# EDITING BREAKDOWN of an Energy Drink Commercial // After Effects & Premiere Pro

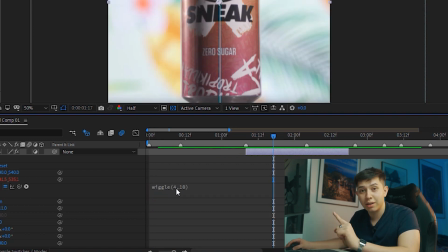216s
So the number on the left is the amount of times a second that the wiggle will occur and the number on the right is the amount of pixels that the frames will move so in this case four times a second i want the frame to move 10 pixels and for me that that
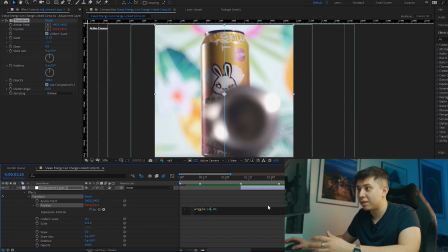230s
gave like a nice dramatic effect but also it wasn't too crazy if i was to make this 10 times in a second you can see it's like super fast like an earthquake and this again was repeated for the blue raspberry flavor drink so the next effect was actually the transition where the can
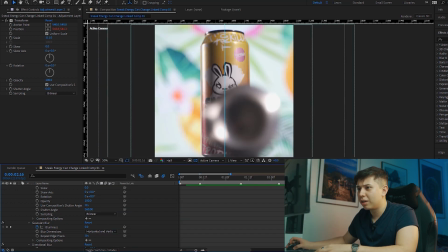245s
rolls over to another frame that has another can now this was a bit clunky i admit it's not perfect and i could have done it a different way but essentially
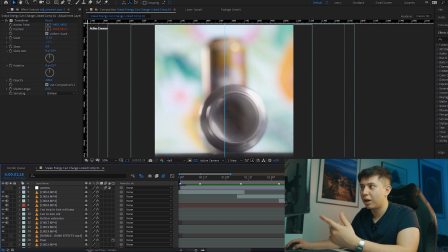253s
what i did is that firstly i zoomed in at the same time that i changed from the blurry shot of the can rolling to the shot of the cannon focus that was quite simple and then and i literally frame by
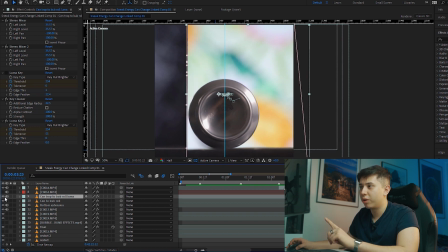266s
frame masked the clip so the one with the tropical background is on top the next clip below it frame by frame masked the can on
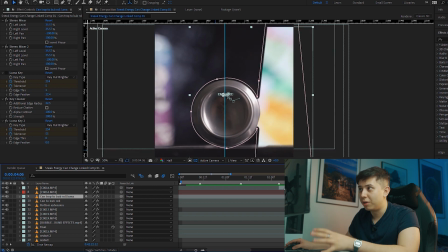276s
top still matching the can below it carried on masking you
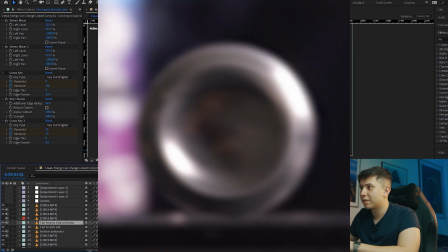281s
can see it's not perfect it's quite clunky and right at the end the can disappears and at the same time it goes out of focus and i did that by
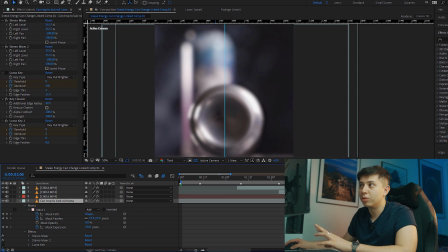288s
adding a gaussian blur it goes into the next shot where the blue raspberry can comes in focus now it's a bit complicated but
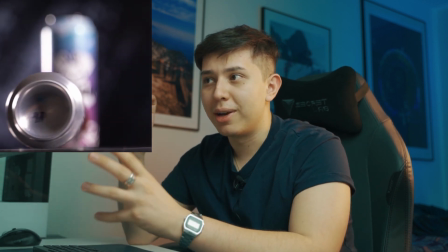296s
essentially I needed to hide the fact that we're changing from one can to the next and the best way to do that sometimes is by distracting the viewer with zooms and pulls and going out of focus sometimes. So that's pretty much what I did.
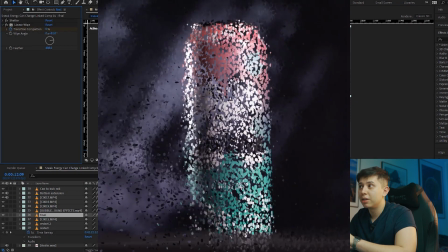311s
So the final effect was actually the dissolving effect of the
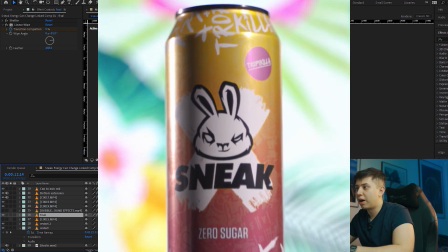316s
final can restarting the entire loop and this was done using the
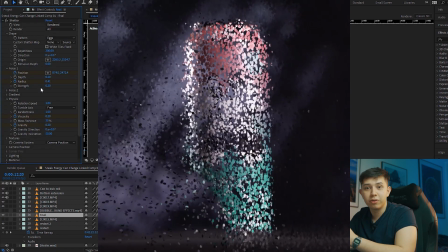321s
shatter effect it basically makes your footage into particles here are my settings you
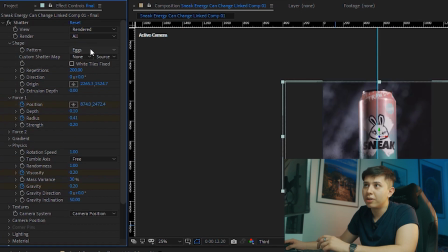327s
can take a screenshot but essentially i just i used eggs as the pattern you can use many
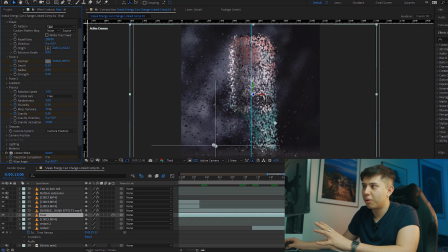332s
different types and it'll give you different results keyframe the force from going to the bottom left to the to the right force two i did the same physics i only really changed the viscosity and the gravity and then on top i just added a transition wipe to get rid of all the remaining particles that were just floating in the air.
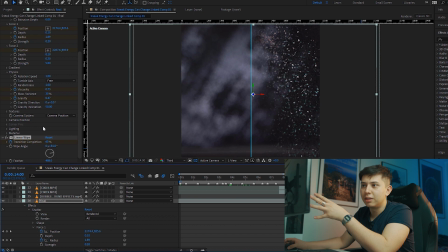349s
Literally just wipes across the particles to the right and I added a very large feather so that it wasn't such an obvious crossfade. Okay, that's all the effects done. To be honest, I didn't follow any real tutorial on how to do these effects. It's just from my experience of learning After Effects. If you do want to get into After Effects, it's definitely a very,
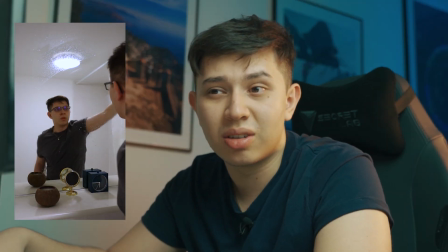369s
very powerful application and it's definitely a nice way to kind of add something very different and add your own style to your videos. The next part of the workflow is actually taking all of these effects into premiere pro and then chop them up so that they match the music
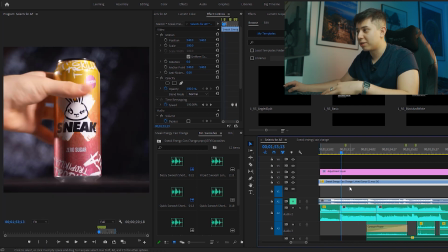383s
i basically play them and i just try to arrange them so that they match the music for example when the can hits the table i want it
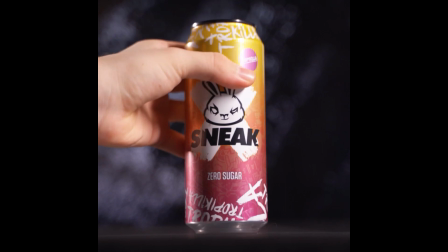390s
to happen at the same time that the snare in the song goes off and to be honest for this process i just use the waveforms
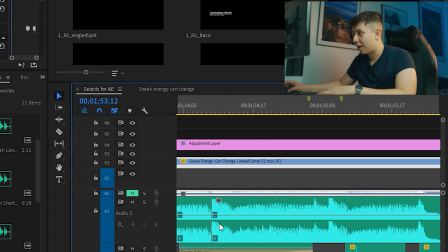398s
of the audio as they help me keep track of when the hits happen etc if i was to teach somebody this process i would just say Play the music use M to mark all the beats and then just move the clips until they match them That's the best way to get good rhythm out of your videos Okay,
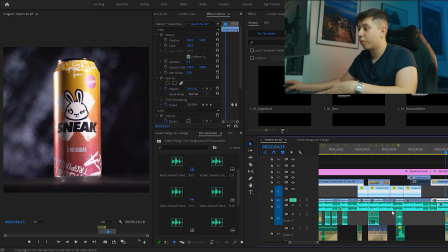413s
so once I had them synced up to the music I then went through the process of adding sound effects
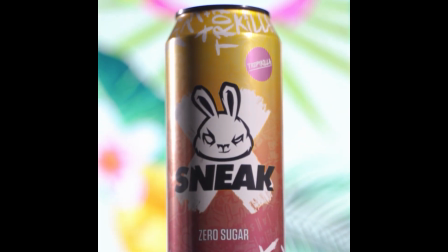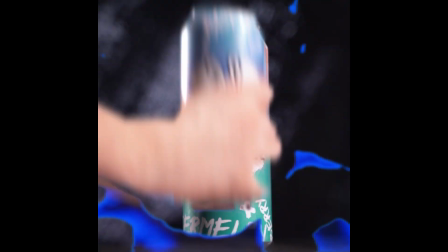So this is a process of looking at the visuals and then looking for sounds that match the visuals for example
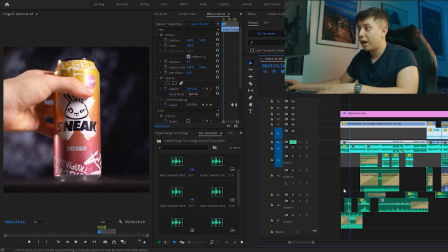436s
Here the actual can hits the table and I have a sound that is a cup hitting the table
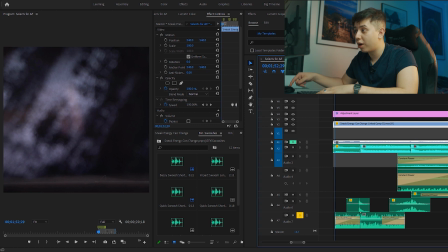444s
I also have a bass that I reversed and then played normally, which added some atmosphere to when the can drops, almost like a bit of an echo.
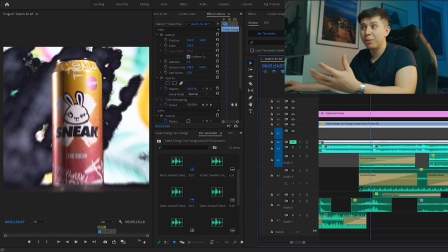454s
For the tropical drink,
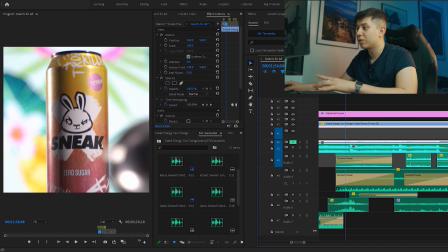456s
I added some sound effects of birds in a forest and I also had some whooshes too that emphasize the zooming of the camera.